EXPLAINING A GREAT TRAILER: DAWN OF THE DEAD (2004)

The cleaning of the blood also takes place on the shots inside the car.
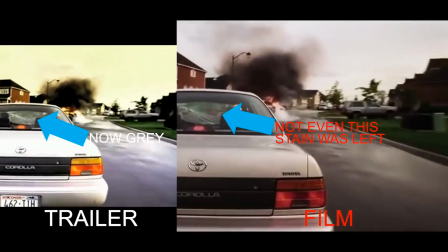They transform the blood into some kind of dirt.
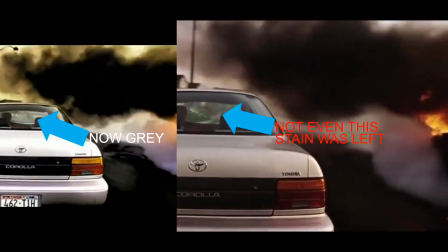The practice of turning bloodstains into old engine oil is very common in Hollywood trailers.
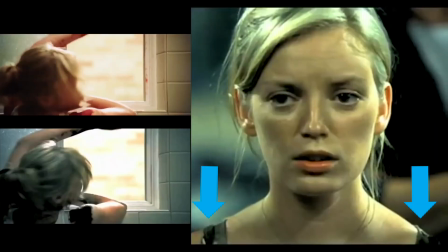They do this in order to keep those trailers approved for all audiences.
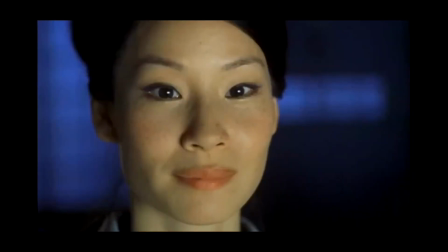Here are a few images from the trailer of the notoriously bloody Kill Bill.
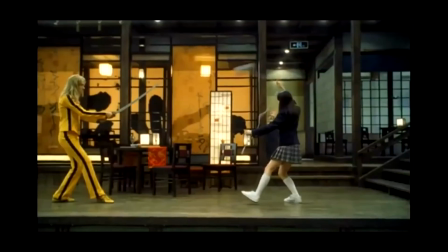Those black stains on Uma Thurman's yellow outfit speak for themselves.
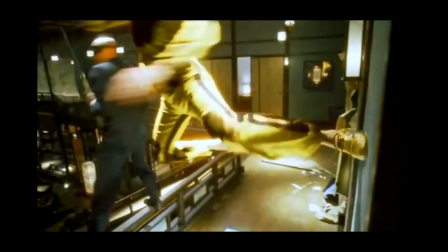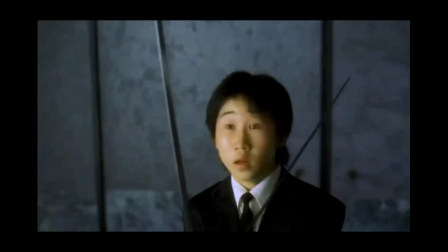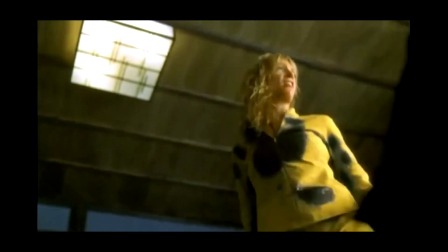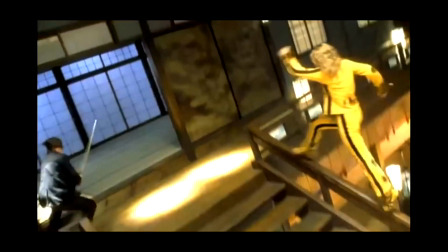You didn't think it was going to be that easy, did you? For a second there?
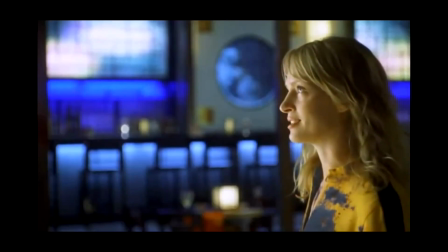Yeah, I kinda did. Silly rabbit.
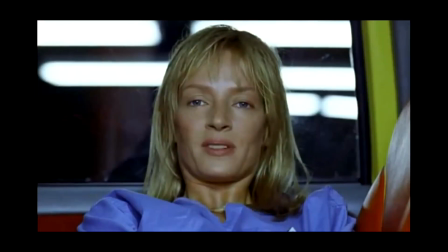Hard part's over.
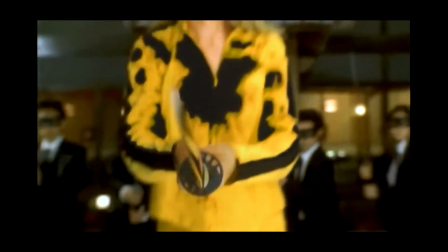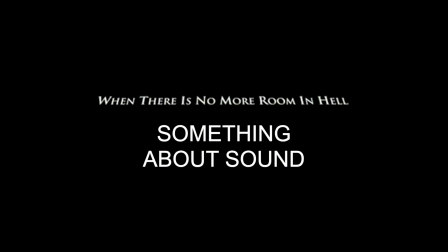The voice through the radio also does not match the actual scene. The voice only exists to serve as a justification for them all.
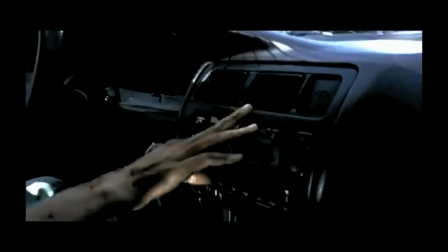It is a transition device.
Officials have declared a state of emergency. Everybody they kill gets up and kills.
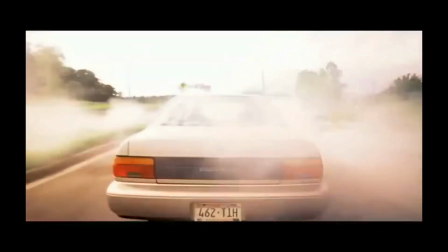Residents are advised to find a safe place and stay there.
The teaser that was released several months before the film also plays on the idea of contrast. Let's take a look at it.
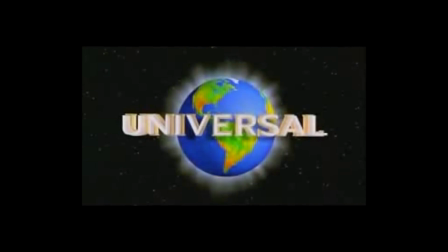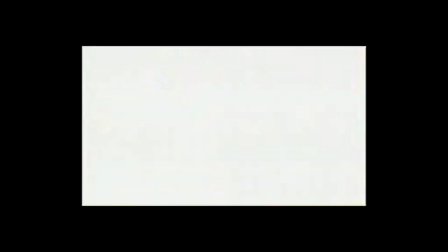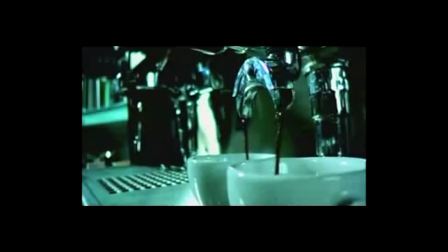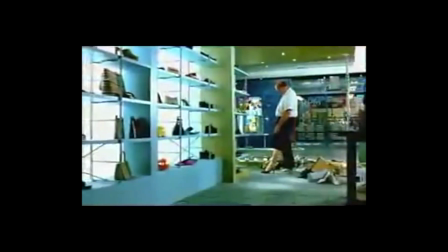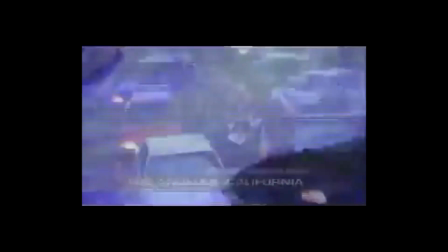Officials have declared a state of emergency. Not leave your home. The city's in mass, not be contained.
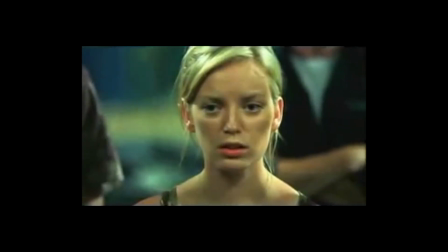I've just been informed that we are going off the air and switching to the emergency broadcasting system.
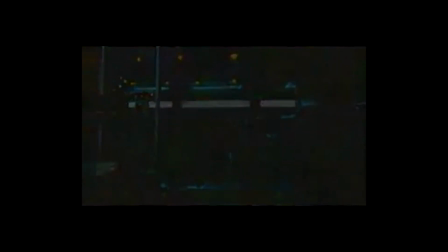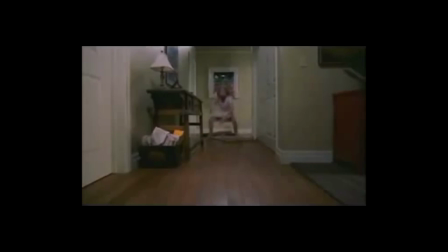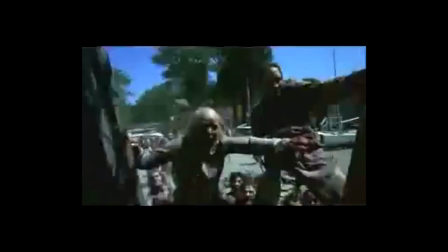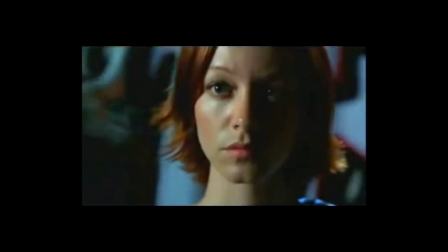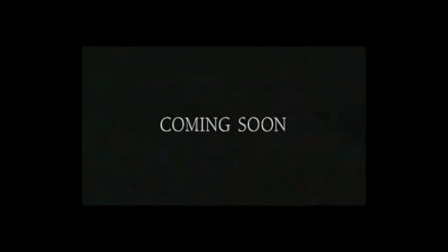While the trailer actually tries to give us considerable information about the story, this teaser does something a lot simpler.
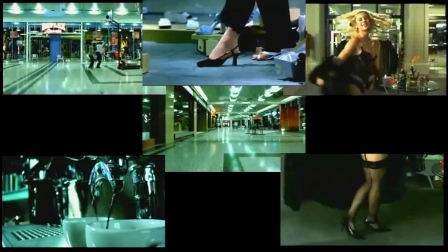It starts by showing us images of characters living in idle inside a mall.
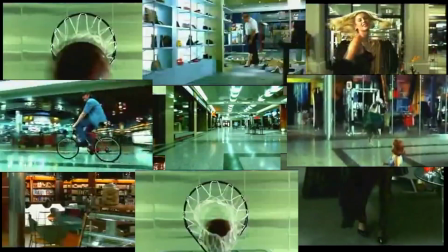Friends playing basketball, drinking coffee, and modeling lingerie, while the music accentuated the feeling.
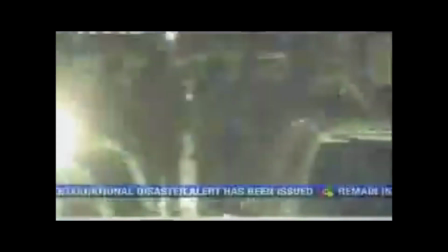Suddenly, all changes into chaos.
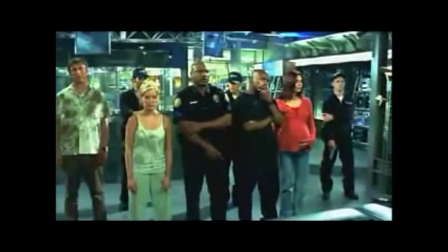However, the chaos is seen through different TV channels, letting us know that the characters are not participants in that chaos.
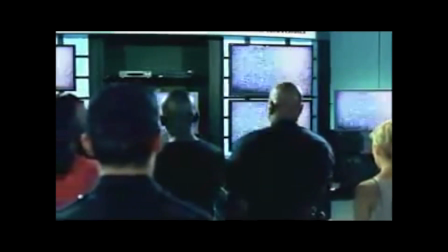This protected point of view is the central idea behind the film.
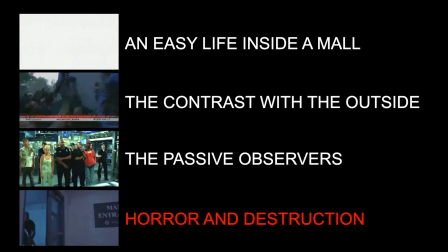Now, because this is just the teaser and there is no need nor the time to tell us more about the story,
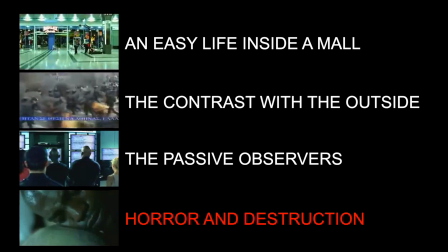it advances immediately to an apotheotic editing of horror imagery.
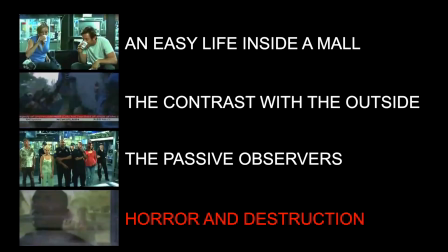And the editing is highly effective.
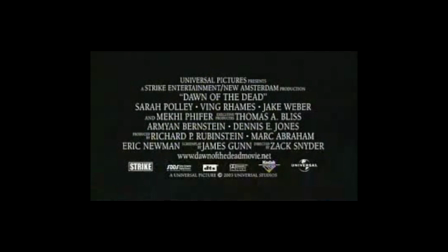Most teasers and trailers end with the film's customary building block that never sits very well with the amazing images they present.
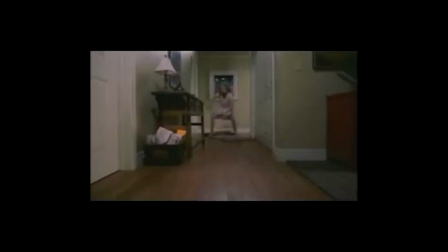As a result, all teasers and trailers must find a creative way to deal with them. In this case, the closing takes us back to the beginning with the same music,
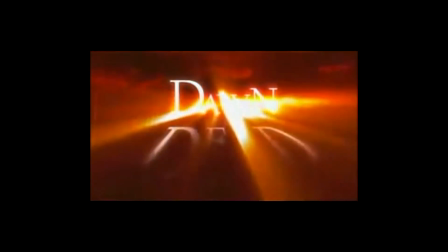which is just a nice way to tie the entire film with some nice lacing and justify the always boring building block.